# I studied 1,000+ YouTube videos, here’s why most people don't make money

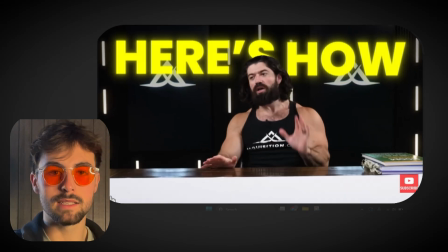Here's how.
So you can't get a better introduction than that. It's specific, it's to the point, it's what people want, and this video specifically is about making content, so it aligns with the title and the thumbnail and his brand and what he actually teaches and where his authority lies.
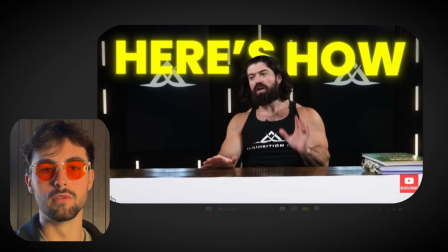This is a perfect introduction that you can pretty much just copy for your own videos and say, I did this, here's how. This is one of the most simple but effective introductions that you can use.
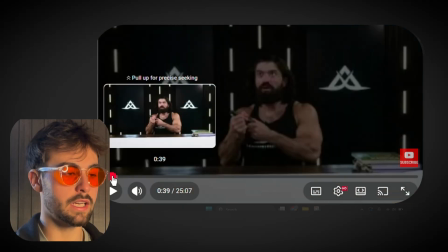The first point of the editing is the introduction, which is, lots of flashy editing, but after 30 seconds, there's not much editing at all.
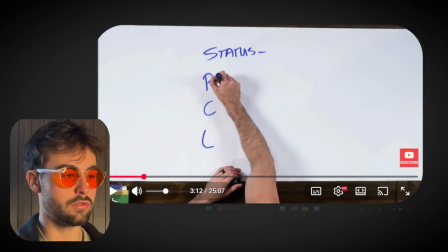All there is stuff like the thing you see on screen now, which I'll show you. One, I would pick power, and I'll explain why.
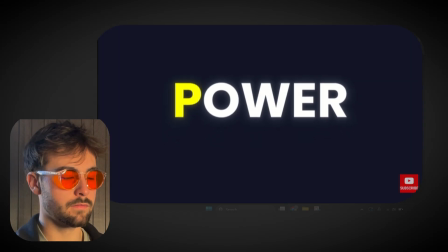Power comes from something in the behavioral dynamics world called say-do correspondence.
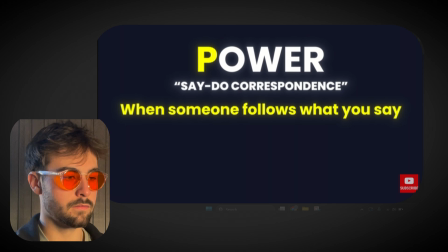What that means is if I say something and then you do it, and then a good thing occurs,
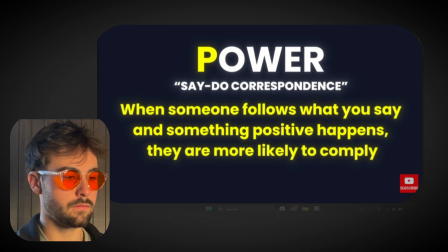a reinforcing event happens afterwards, you are more likely to comply with a following request.
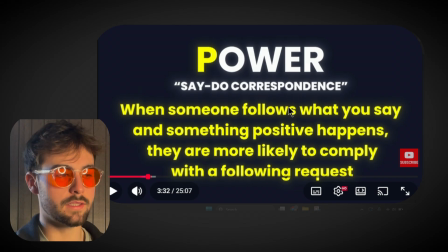So you can see the editing here. He literally only adds, text on the screen when he needs to add value.
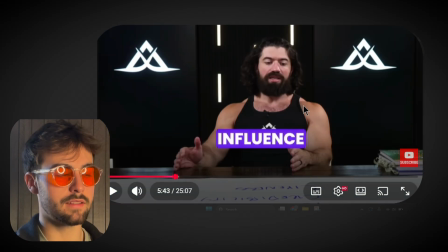And the rest of the video is pretty much him just sat down talking with little bits of writing popping up now and again to deep dive a little bit more into what he is actually explaining and to give value where it is needed. If there's no need to add text, if there's no need to add an image, he won't do it.
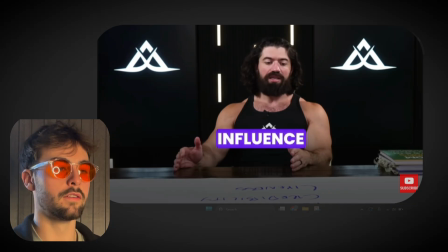He'll just leave it raw. And I think this is the perfect editing style for someone who makes business videos or wants to sell a product online.
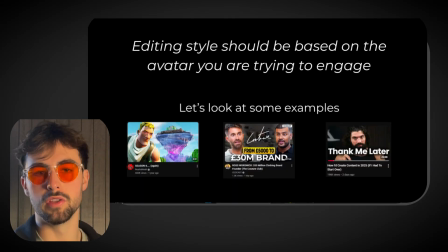So the first point, fix your editing style. What editing style works for you, for your avatar, who you're trying to target, and what product you are trying to sell. If you want me to look at and analyze your videos specifically, give you some feedback, I'll do it for completely free, for no cost at all. All you have to do is apply using the form in the link in the description after the video.
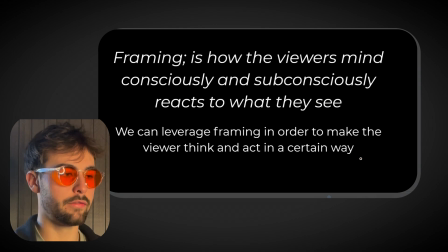Now, fix number 2 is framing, and framing is how the viewer's mind consciously and subconsciously reacts to what they are seeing on screen. And we can leverage framing in order to make the viewer think and act in a certain way,
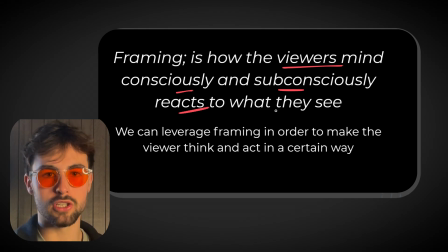and a way that aligns with what we actually want to achieve with the video.
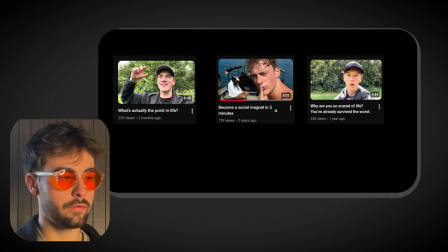So let's take a look at these 3 videos here from one of my friends, Luke Spurgeon. He's blown up on YouTube recently, and I think a big part of it is because of his framing. So I've got 3 different videos here to show you an example of what I think is pretty much perfect framing.
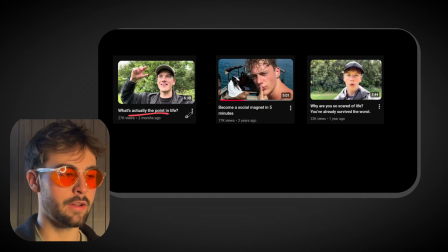So you can see the first video here is what actually is the point in life. And what you notice from this video is that he's outside, the sun is on him, he's looking fresh, he's looking handsome, he's, looking sharp.
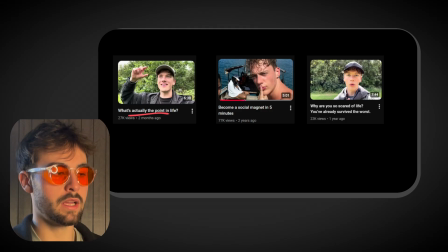And that itself is a perfect framing, because he's talking about something that is to do with philosophy and with mental health, and then he's outside looking happy, looking fresh, looking well rested, looking in shape. That is framing to a T. Now, the opposite of this would be him talking about mental health,
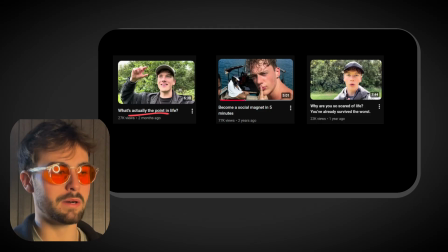but then filming a video in like his mum's basement or in a dark room. It wouldn't really have the same effect. So as soon as someone clicks on this video, they'll immediately see, the sun is out, they'll have a boost of dopamine, they'll see this handsome guy talking to them about mental health, and immediately,
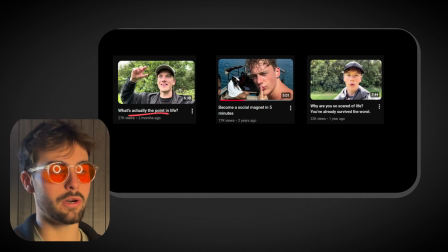subconsciously and consciously, they're going to be hooked, they're going to think that he's an authority, and they're going to start to believe even more what he says, just purely because of his location and how he looks. It's very, very effective. And like I said, you can have the opposite effect if he was to film in a dark room with no lighting and, he was overweight and ugly and he had bags under his eyes.
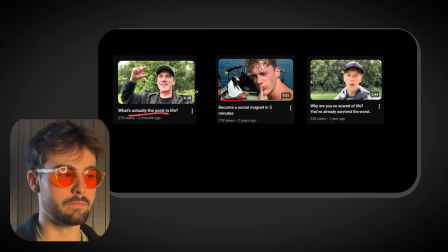No one would take his advice seriously about mental health, because to the subconscious and conscious brain, it doesn't look like he's actually healthy. Now, the second example is becoming a social magnet in 5 minutes. And he's been very, very intelligent here with the thumbnail. As you can see, he's surrounded by people. He's obviously in a social situation. And again, that's framing.